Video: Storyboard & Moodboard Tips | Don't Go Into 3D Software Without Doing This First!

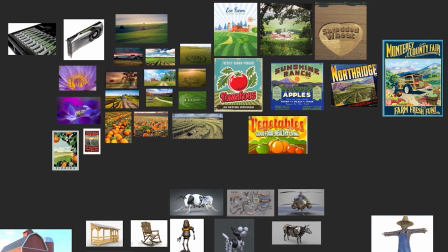Composition can make or break a render. Storyboards and mood boards are tools you should consider before even hopping into 3D and I'll show you how to use them.
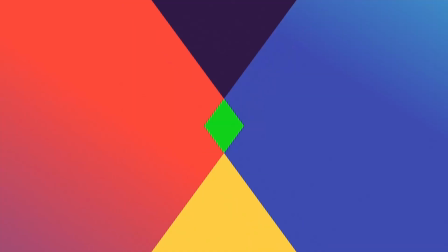Hey, what's up? I'm David Aryev and I'm a 3D motion designer and educator and I'm gonna help you make your renders better.
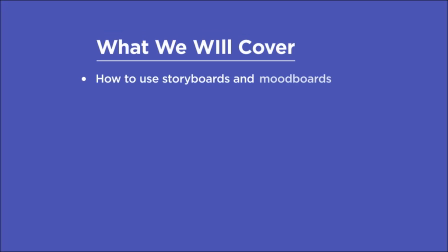In this video you'll learn how to use storyboards and mood boards to lay the foundation for your renders. Understand the principles of composition such as the rule of thirds, the phi grid, and the golden ratio spiral. Avoid tangents in your renders and how to create contrast and variation to bring your composition to life.
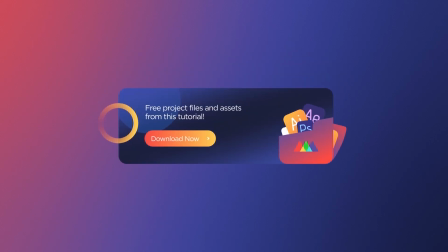If you want more ideas to improve your renders, make sure to grab our PDF of 10 tips in the description.
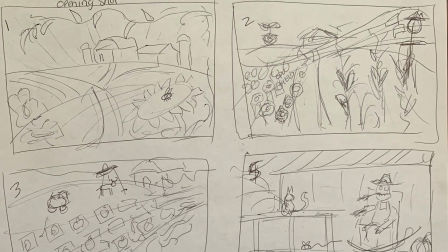Now let's get started. It can really help to create storyboards and mood boards before you start your renders,
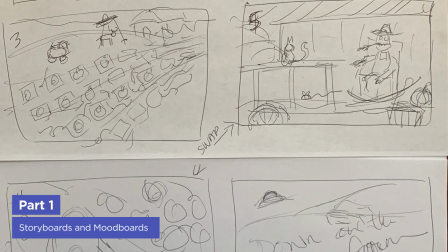which will assist you in building a solid composition and an internally consistent world rather than jumping right into 3D.
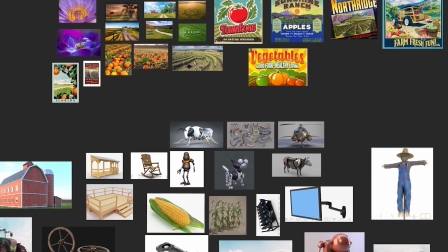For instance, here's a mood board for a recent project called Down on the Render Farm from my upcoming course for School of Motion on digital cinematography.
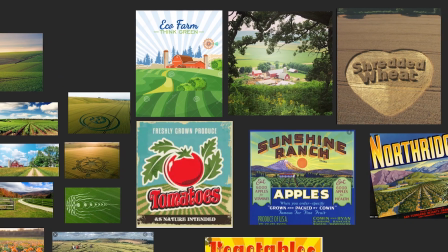Half of this mood board is a reference to what farms actually look like, as well as compositional references and the other half is a snapshot of all the assets I was collecting to build the world.
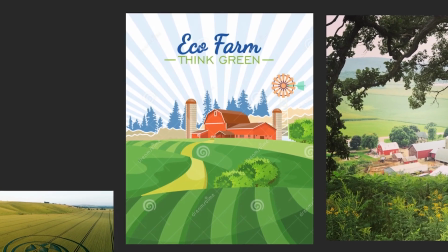I especially liked this composition here and that factored heavily into the storyboards that followed this. I'm actually really terrible at drawing so my wife did these for me.
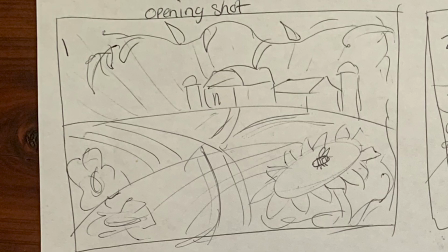But check out how much this helped. So here's the before sketch and what it turned into.
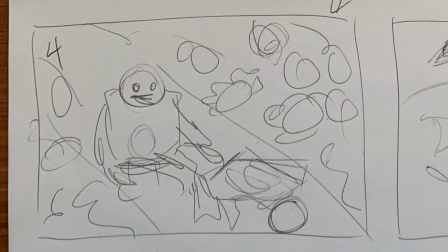Here's another before and then after.
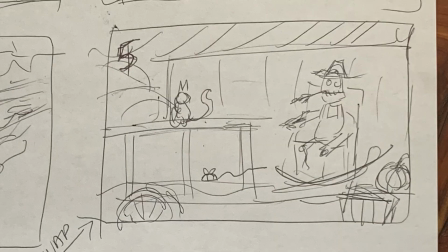And another before and after.
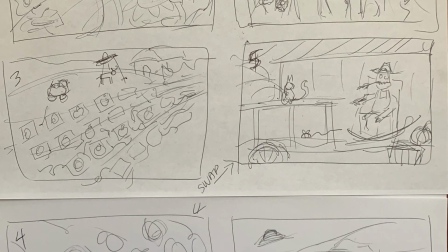This process has really made me want to learn how to draw properly because it's an invaluable skill you can use to test out compositions and quickly draft ideas.
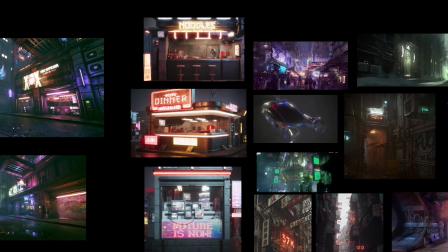Here's another example of a mood board for Cyberpunk City we're creating for the course, and here's where I'm at with that.
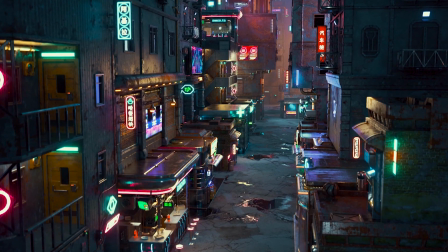I'm still working on the scene and I need to add in all the props and sidewalks and all the other street level details,
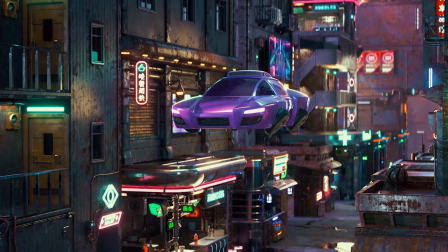but you can see how those references influence the direction I gave to the modeler as well as my texturing process along the way.
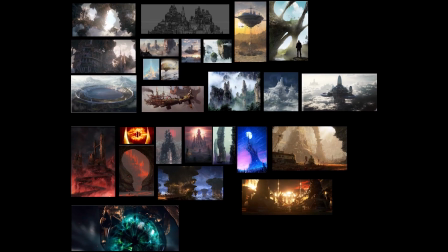Here's another mood board for some concert visuals for excision, figuring out those steampunk vibes I wanted on this one, and then some clips from the final.
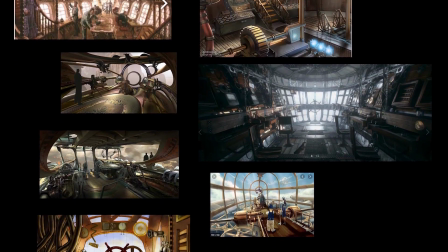I also did a separate mood board for what the cockpit of the ship could look like, and you can see how that carried into the final.
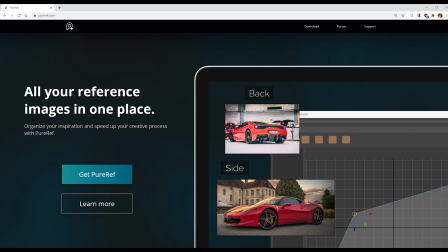For all of these I'm using the free app PureRef, which is amazing and also super intuitive to use.
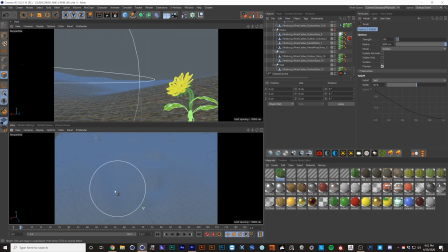If you're not comfortable drawing like me and you don't have an awesome wife to help you draw, then you can also block out your composition in 3D with some simple shapes. For example, here's that composition for the establishing shot of the farm, but just with some very simple sculpting. It's pretty awesome just how much you can block out with just some planes and the sculpting tools in Cinema 40.
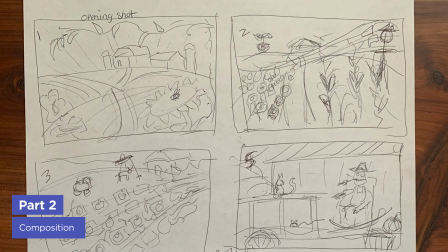So while mood boards and storyboards can be an amazing assist in developing the look and the composition, let's talk about some actual compositional principles.
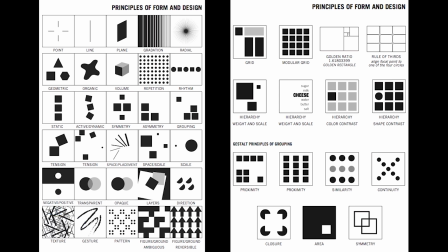There are tons of principles that go into good design and way more than I could cover here, but let's just go over a few.
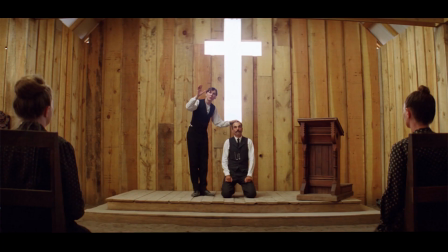These are meant to be guides and not rules because often the most pleasing compositions break all the rules or use things that we'd otherwise consider ugly or mistakes to draw the eye intentionally.
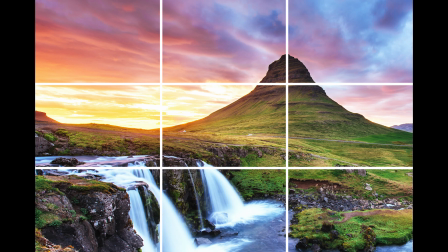The easiest compositional rule to cover is the rule of thirds which just states that compositions become more interesting when we divide our
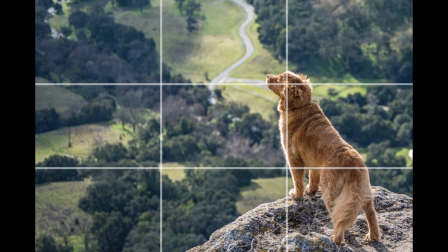image into a grid like this and place focal points on a third line or the intersections of the grid rather than the center.
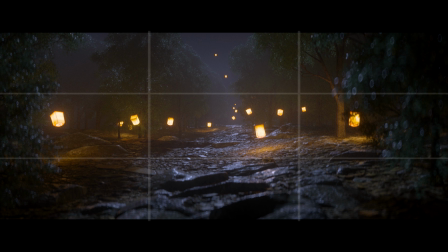It could be something as simple as not putting the horizon at the center and either placing it on the upper third and having the
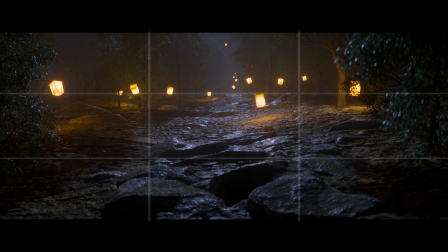focus be more on what's happening here on the ground or the lower third and have most of the space taken by the sky.
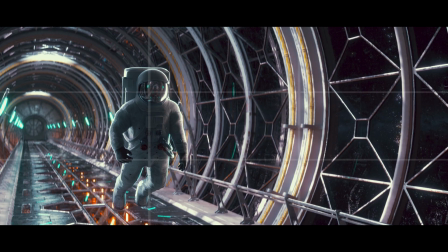Just by panning to the right and reframing a render like this, we create a much more pleasing result. Many people don't think this rule is comprehensive enough, so they use grids like these.
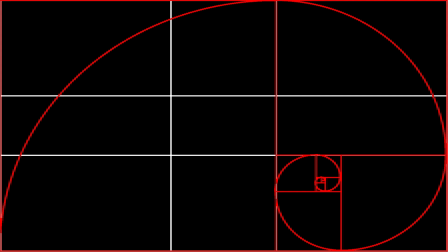This is the Phi grid, which is based on the golden ratio spiral, another compositional tool that classical painters and artists have used for centuries to create pleasing images.
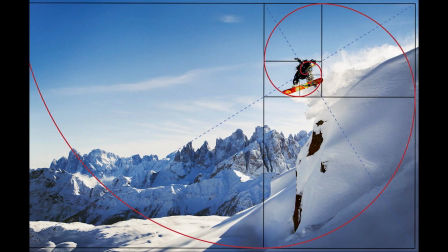Others are the golden triangles, also based on the golden ratio, and the dynamic symmetry grid,
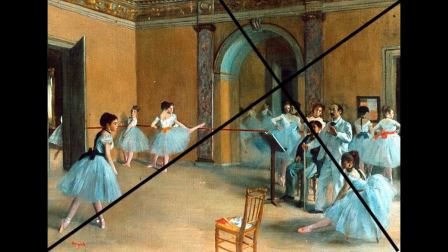which includes baroque and sinister diagonals that can be great to align and pose characters to.
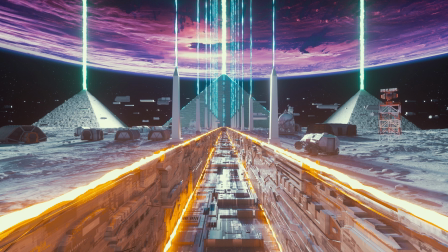Let's go back to center framing though, which is not always a bad thing, especially when you've got a symmetrical composition.
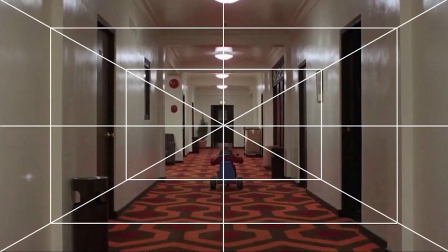Wes Anderson is the master of this, and Stanley Kubrick is also really well known for symmetrical compositions and one point perspective.
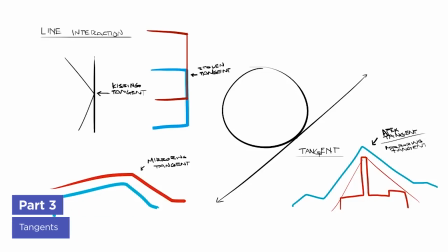Another good thing to be aware of and usually avoid are tangents.